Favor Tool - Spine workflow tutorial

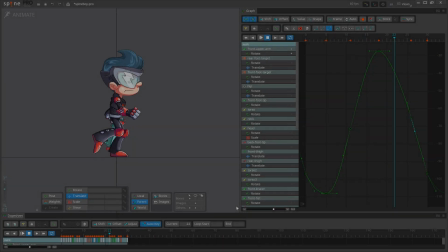0:06 Hello, my name is Inisha, and in this short video,
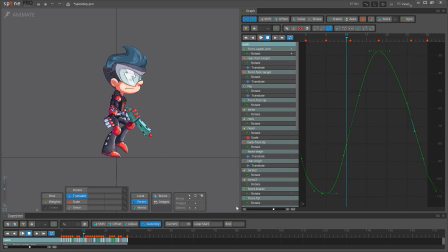0:09 I will show you a few of the workflow techniques that were passed down to me from some of the best animators in the industry. This video is mainly for advanced spine users who want to work faster and smarter. Often we're required to produce animation quickly, and may be forced to put out work we aren't 100% happy with.
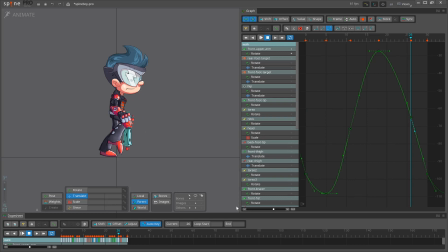0:28 By choosing the right workflows, you can avoid that and create high quality animations in very little time. To help doing that, we've added a special tool to Spine's new graph that soon you will grow to love as much as I do. It's called the Favor tool. To understand this tool better, I have to wind back the animation clock.
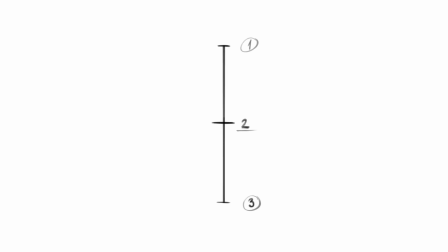0:47 For nearly 100 years, 2D animators have been using a method of numbering their drawings to record their timing. This little timing chart indicates the timing and the spacing for an animation. When animating pose to pose, after you establish the main poses for your scene, the next step is to add breakdown poses.
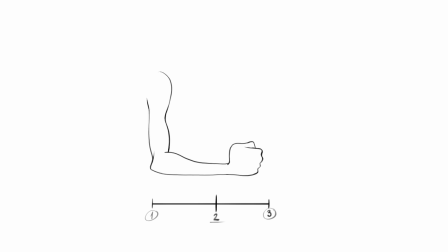1:06 Breakdowns are what makes the animation interesting, providing overlap, delay of different parts, personality, and more.
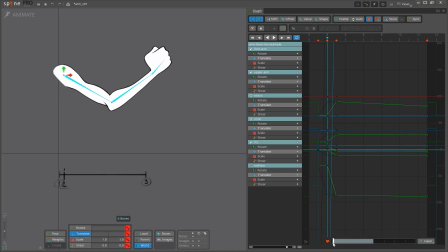1:13 The Favor tool helps you to create a breakdown pose that favors the previous key or the next key.
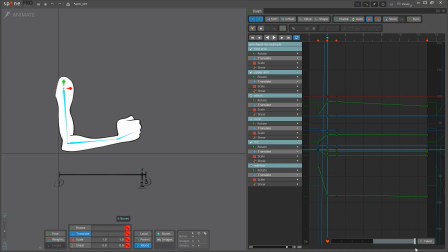1:18 To give you an example, here I made a dash animation for Spine Boy.
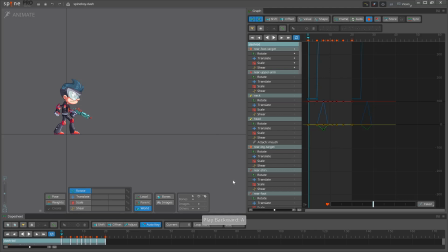1:23 I used the classic pose-to-pose workflow technique, where you create your main poses first.
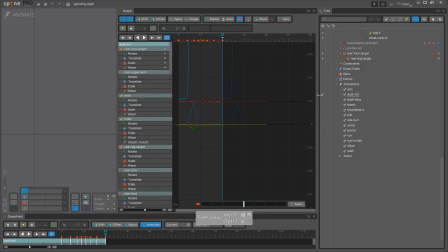1:28 For now, I keyed all the properties for each pose. Later, when I'm all done animating, I will use animation cleanup to delete the extra keys.
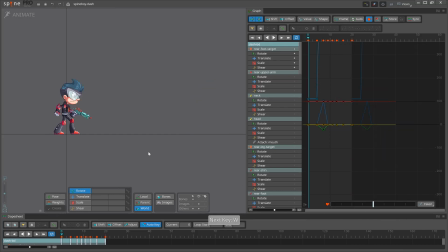1:37 Note that this is not a tutorial on how to make a dash animation. Some dashes have anticipation, some don't, depending on your gameplay requirements. This dash is just an example to show how to use the Favor tool.
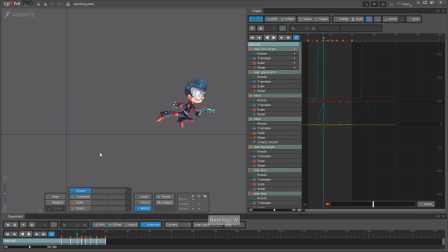1:51 So we have our idle pose, then anticipation pose, flying, landing, and overshoot poses, and then we settle back into the idle pose. With just these main poses, this animation is quite dull because it's so linear. In every transition, everything moves together. To fix this, what we need are good breakdown poses.
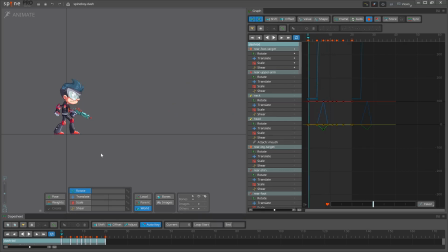2:10 What is a breakdown pose and how is it different from the other poses? Look at it this way.
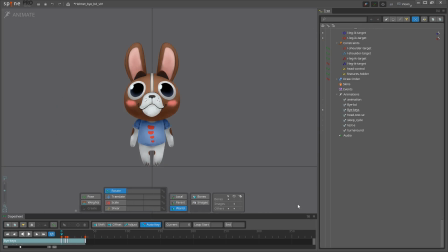2:16 A breakdown is an intermediate pose. It doesn't work by itself. It needs the main poses to explain the action. The breakdown adds interest to the basic movements and greatly improves the quality of the animation. Another way to think of this is that your main poses are describing what is happening.
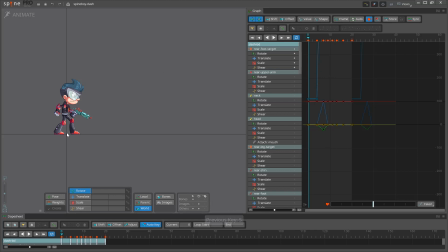2:33 In this case, Spine Boy is going from an idle pose to an anticipation pose. The breakdown pose is telling how it is happening, meaning what parts of the body will move first, how far, in what direction, and so on.
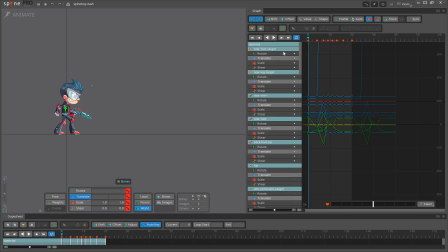2:46 This is where the Favor tool comes into play. I can go to the frame where I want a breakdown pose and drag the Favor slider to create a new key and choose if it should be more like the previous key or the next key. This is much easier than creating the breakdown pose manually.
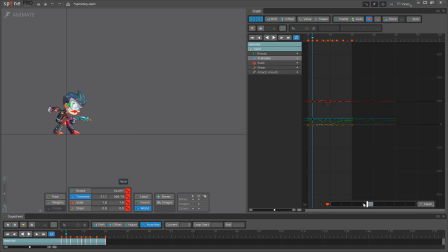3:10 Then I only need to make a few adjustments to customize the pose, and it's done. It's good practice to observe yourself working to identify functions you use often. Then use hotkeys rather than moving the mouse, clicking and moving back. You want to work smart. You will see that I use hotkeys for most common actions because it's much faster.
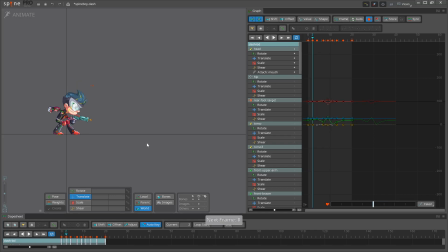3:29 For example, I often jump from key to key and from frame to frame. I rarely scrub the timeline position because I find it slows me down. If I do want to scrub, we have a new hotkey that allows you to scrub anywhere in Spine.
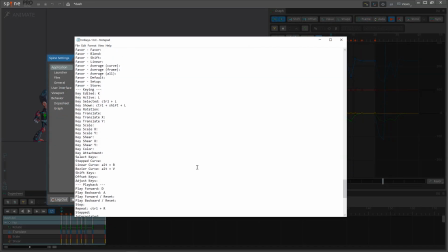3:42 It's called Timeline Frame Drag. There are a few similar hotkeys you can experiment with to find what you like best.
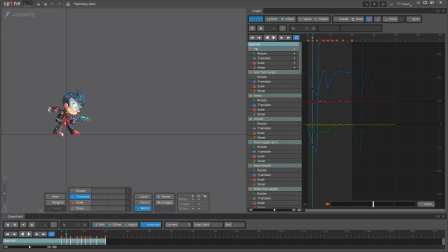3:49 Back to our breakdowns. I want Spine Boy to lead the action with his hips. So I'll favor the hips to be more like the next key. The leg is just starting to move, and I want to ease it out of the idle pose.
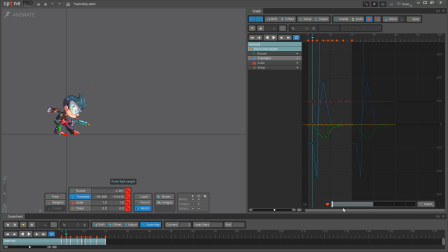4:03 So I'll favor the foot to be more like the previous key. Now I'll adjust a few other parts to finish up the breakdown pose.